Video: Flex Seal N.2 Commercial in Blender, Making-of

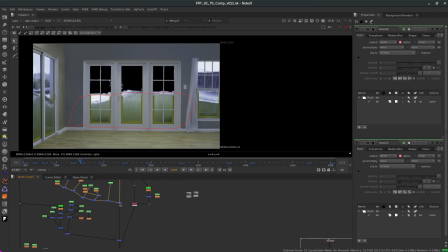For the compositing, this is the plate, this is what they filmed, and you can see that windows per windows, they isolated the water using Luma keys and rotos, and then you put this on the background and this is what you get. Now the background itself, it's a recipe that we reuse on all the shots.
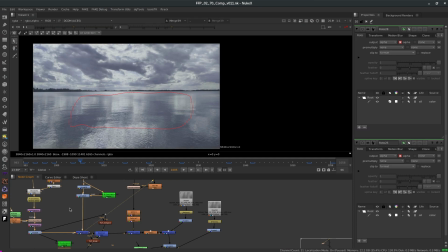So there are multiple elements that are all come together, assembled and readjusted per shot.
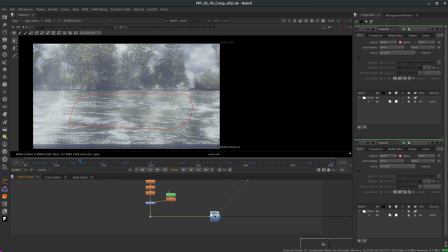And at the end of all this, you have something called a pre-process. So this is rendering all the background in one shot so that if you want to do changes, for example, on the interior of the house, you don't need to re-render the background every time.
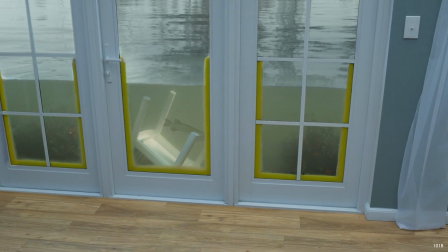It's already pre-rendered. This one has the same setup as the previous one, but we added a fish.
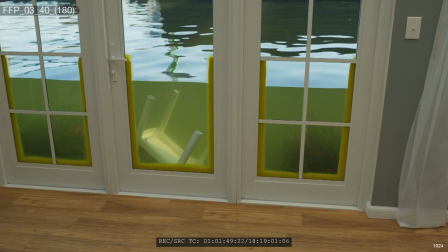If you look at the plate, you can see the water looks good. Of course, it's real water, but we still had to change it because we needed to match the other shots.
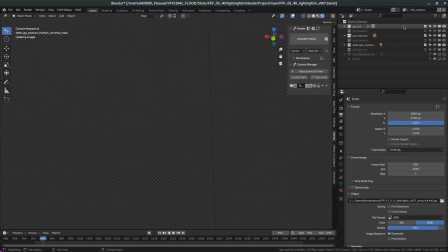We did many different light passes for the fish, but at the end we didn't need all of them because the water is too murky. I did make a shadow pass though for the chair, and you can see it's very simple. It's a very basic geometry and the fish is just casting shadows.
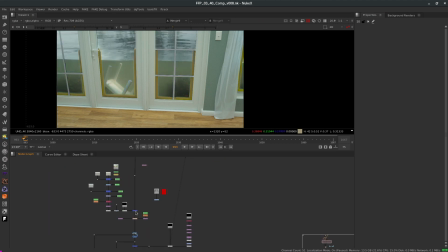Compositing wise, well, same old story, so start with the plate and do tons and tons of roto and compositing to replace the water and add the fish right there.
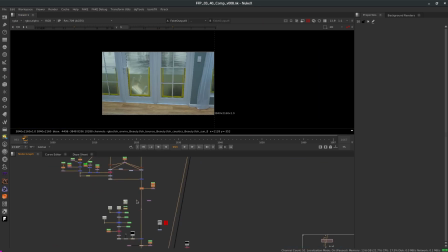The compositing tree looks impressive, but it's mostly roto and color corrections.
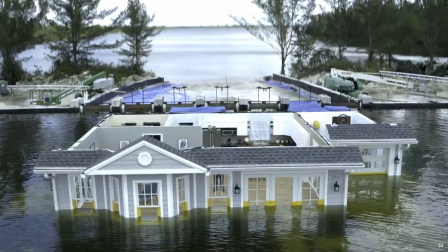Now this one was quite a challenge because we needed to track the shot, stabilize it,
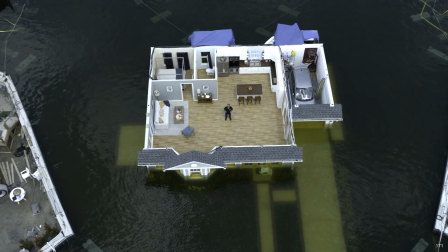we needed to fix the water around the house, we needed to remove all the background, change new trees,
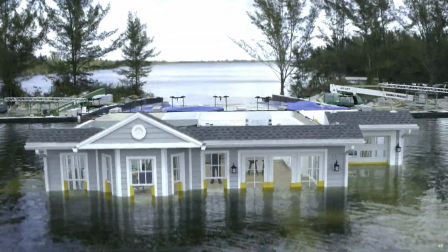new lake in the background, mountains and everything, and we needed to add a roof that would match perfectly the original roof.
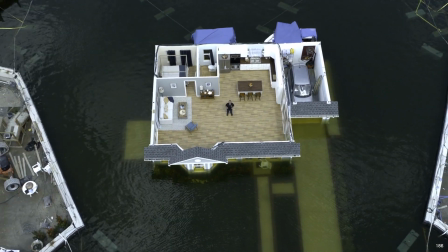And we only had 45 minutes to do all this! Oh come on, don't believe everything I say.
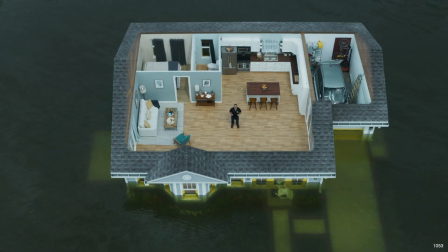And after a few days of work, this is what we ended up with, and we're really happy about it.
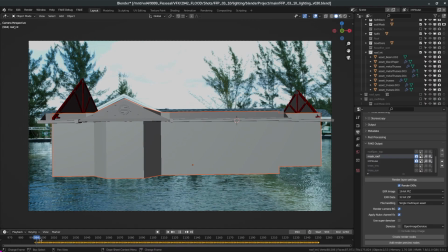On the 3D side, it's not that complicated. We still had the same setup for our trees, for the environments, and for the water extension.
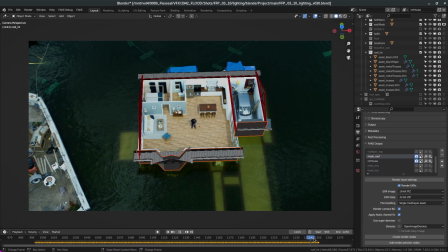The geometry is not that complex. I mean, it's just a bunch of cubes.
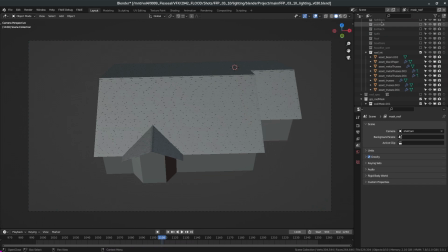We had a few render layers, we had the whole roof, we have the roof mask, which creates the transparency, we had the interior of the house, the tree environment, we also had another pass for the tree for the sun,
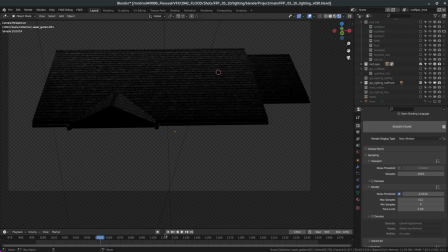and we had two different specular passes for the roof. This is actually a cheat so that we can get the proper specular depending on the angle of the camera.
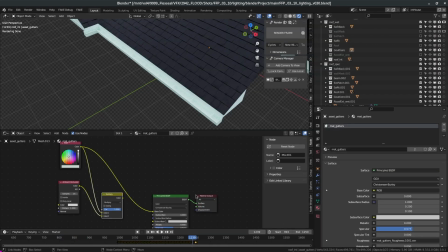From the top point of view, the gutter didn't look that good with just a white shader, so we cheated it, we just added an ambient occlusion in it. So instead of having this white stuff here, we make an ambient occlusion, we multiply it with the color, and we just plug it into the base color, and here we go!
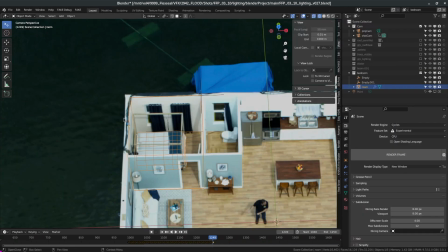We had a fix to do inside the house. They wanted me to remove the frame here, so what I did is I created a very basic geometry, and I did a camera projection. So for that, I used the UV project modifier and I projected from the camera. Actually, it's a copy of the original camera on the last frame so that it doesn't move.
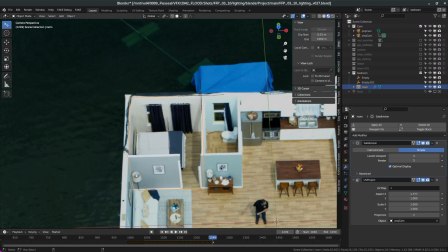I removed the animation. Then in Photoshop, we just painted out the frame, and once it's applied to the geometry, this is what we get.
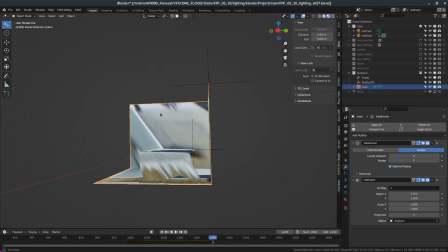So it looks bad from this angle, but it doesn't matter because we only see it from the camera angle.
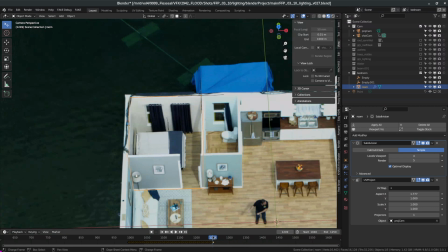So as you can see, it looks like a miracle. But there's still some stuff that you need to fix in compositing, like the walls and the floor.
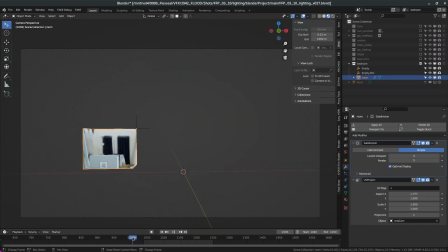If I play back the animation, you can see that the front wall is actually projected on the bed, but it doesn't matter because the real wall will cover it.
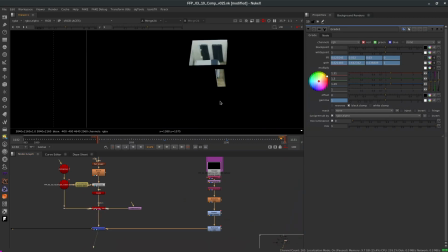So this is my render, then they created a mask, and then they just add it on top with a merge node over.
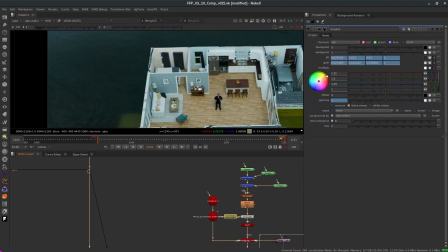So this is what you get. This is the before, and this is the after.
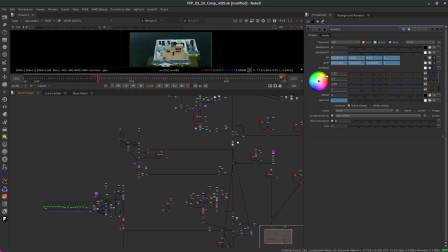I'm obviously not gonna go through the entire com script because it would take forever, but you can see it's a lot of work just to end up with this final render node. So there you go. As you can see, everything we touch does not affect the product itself. The product works. We didn't even remove any traces of water inside the house. It did work. Actually, it worked very well. So what we did was to do some cosmetic changes that do not change what the product can do. So I'm sorry if you were disappointed. You expected these big water simulations. Well, no, there were none. But, water simulations, we will have a bunch of them in the Tiki Movie Project. All right, see you.